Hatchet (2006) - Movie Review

Welcome to Bloodbath and Beyond. Today we review Hatchet, Old School American Horror.
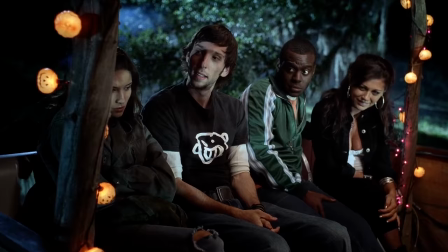(0:08)
Written and directed by Adam Green, starring Cain Hodder, Tamara Feldman, and Joel David Moore.
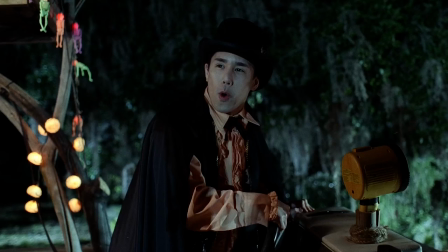(0:14)
This film is about a group of tourists who decide to go on a tour in the swamps.
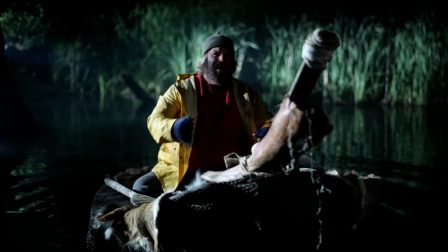(0:19)
Unfortunately, the swamps are the home of an urban legend, Victor Crowley,
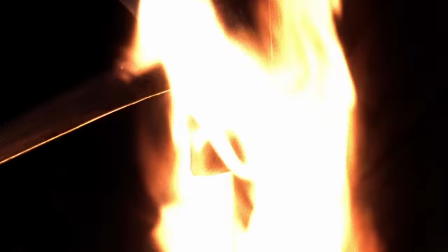(0:24)
a disfigured boy who was in a burning house and as his father tried to save him by cutting
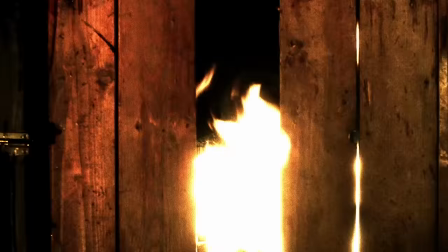(0:29)
down the door with a hatchet ended up killing his son by sticking the hatchet into his face. Now, Victor Crowley is killing everybody who enters the swamps. So what do we like?
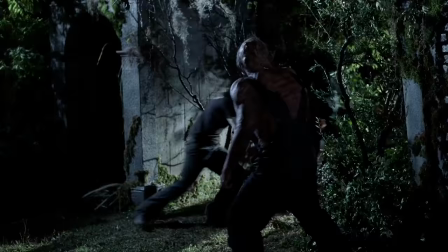(0:40)
Hatchet is one of those movies that's made for horror fans. Kane Hodder plays Victor Crowley.
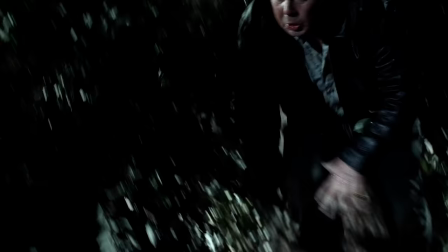(0:46)
Victor Crowley is just this hulking, mutated man, and he just looks ridiculous, but awesome.
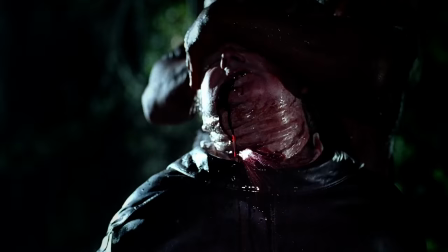(0:53)
And he quickly became a modern slasher icon. All of the kills in this film are bananas.
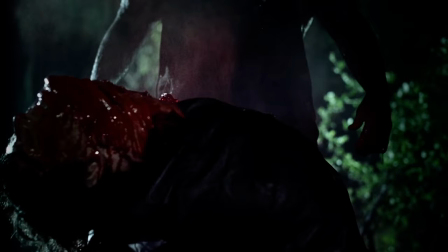(0:59)
They're honestly so crazy and they have some of the best special effects that you're going to see in horror.
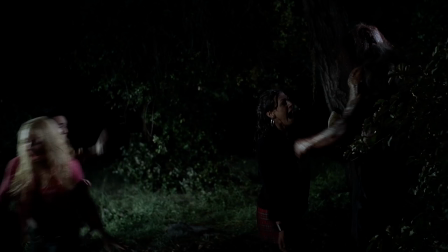(1:04)
These were all done by Robert Pendergraft and his team and they're stunning. Victor Crowley just doesn't use a hatchet in this movie to kill those victims. He just has everything from grinders to just using his own brute strength to rip people apart.
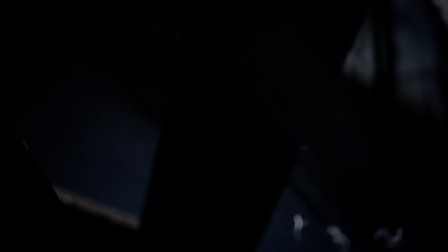(1:21)
Like, it's nice because we get it. Some slashers, they just use one weapon and that's it.
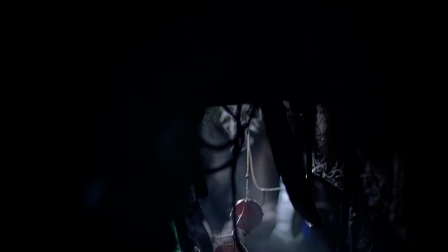(1:27)
But to provide a variety, it just makes it more creative and more fun to see on screen.
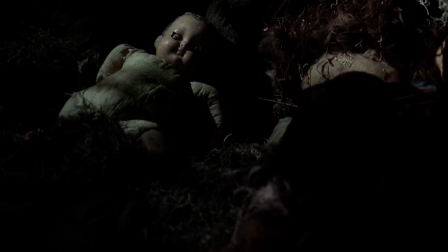(1:32)
I really enjoyed all the characters in this film. Every single person played a great part. Personal favorite of mine has to go to Marcus.
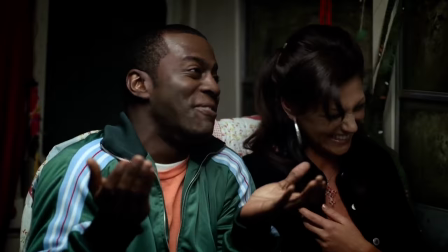(1:41)
I thought his character was the most entertaining because he just didn't want to be there, and he was the comic relief.
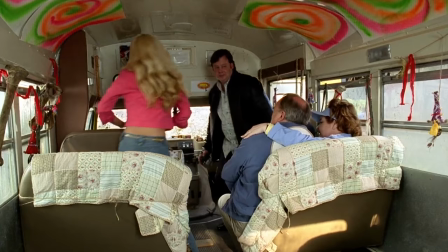(1:49)
And I thought his character was really enjoyable. Everybody has their own stereotypes and it's great. You have the old couple who's kind of oblivious to what's happening, but they're seated beside like this scummy slime ball of a dude
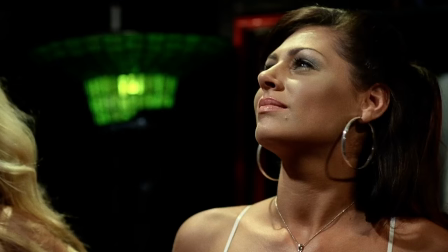(2:01)
who's shooting a Girls Gone Wild Bayou Beavers tape.
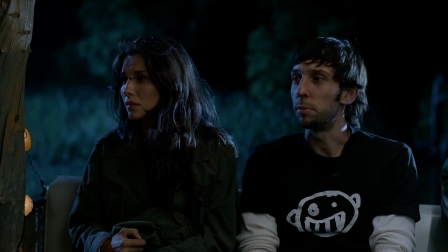(2:06)
And of course we have Marybeth our main like protagonist with like the shy weird male protagonist. Marybeth is the fucking strong one in the bunch. And then we have a face that you will all be familiar with by the time you're done watching this series and that's Perry Shen who plays the tour guide in this.
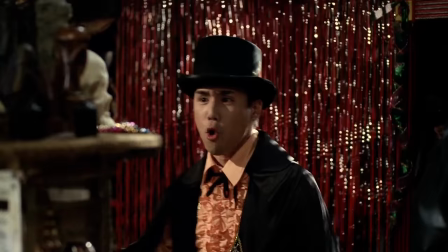(2:25) The spirits of the damned are on the rise. Let's get our souls on the move my friends.
Because this movie was built from the ground up to cater to slasher fans of course we already know that Kane Hodder, Jason Voorhees himself,
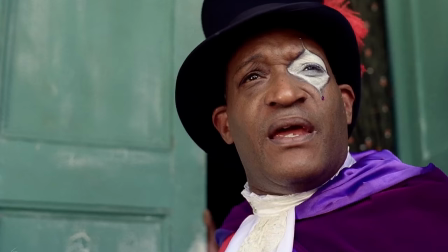(2:39)
plays Victor Crowley. But we also have Candyman, because Tony Todd plays Reverend Zombie,
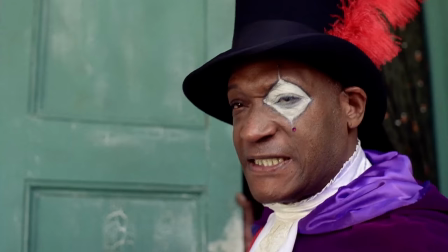(2:47)
a voodoo guy who sells these weird tours.
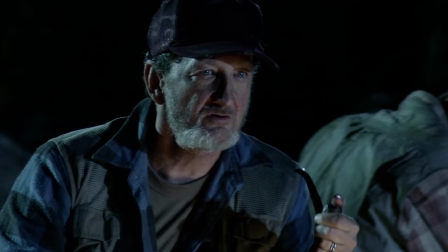(2:51)
And in the beginning, we actually have Mary Beth's dad, Freddy Krueger, Robert Englund.
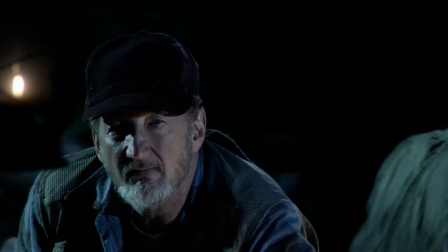(2:56)
Adam Green nailed this movie with the aesthetics. Everything in this looked beautiful. It felt like you were in the swamp. He had amazing cinematography,
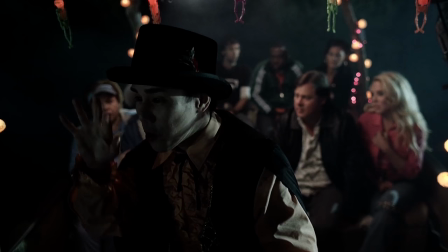(3:06)
but his lighting is what brought this home he just knew exactly how to light each scene to
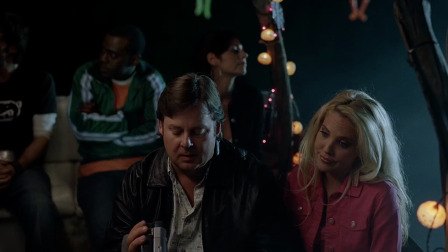(3:14)
create this atmosphere and it was gorgeous yeah the cinematography was especially beautiful uh this is will barrett this is his right hand man when it comes to almost every film i think
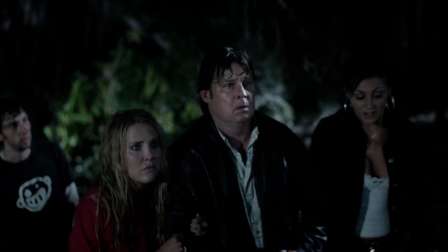(3:24)
if not all of his films and not only does he frame all his shots extremely well he also does some fancy camera work when it comes to moving from
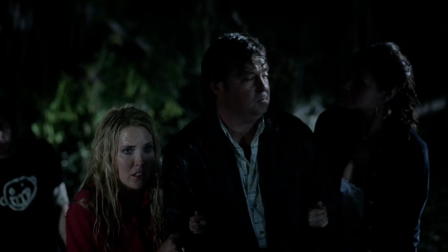(3:33)
conversation to conversation it's just an interesting way to get everybody's point across in a small amount of time without doing too many jump cut conversations. They're not afraid to have long takes on the screen. In this one,
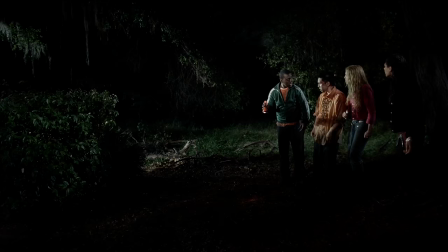(3:47)
we have four of our characters in a standoff with a bush that's shaking and it's on there for a couple of minutes and you're building tension and you're just anticipating what's going to come out of the bush.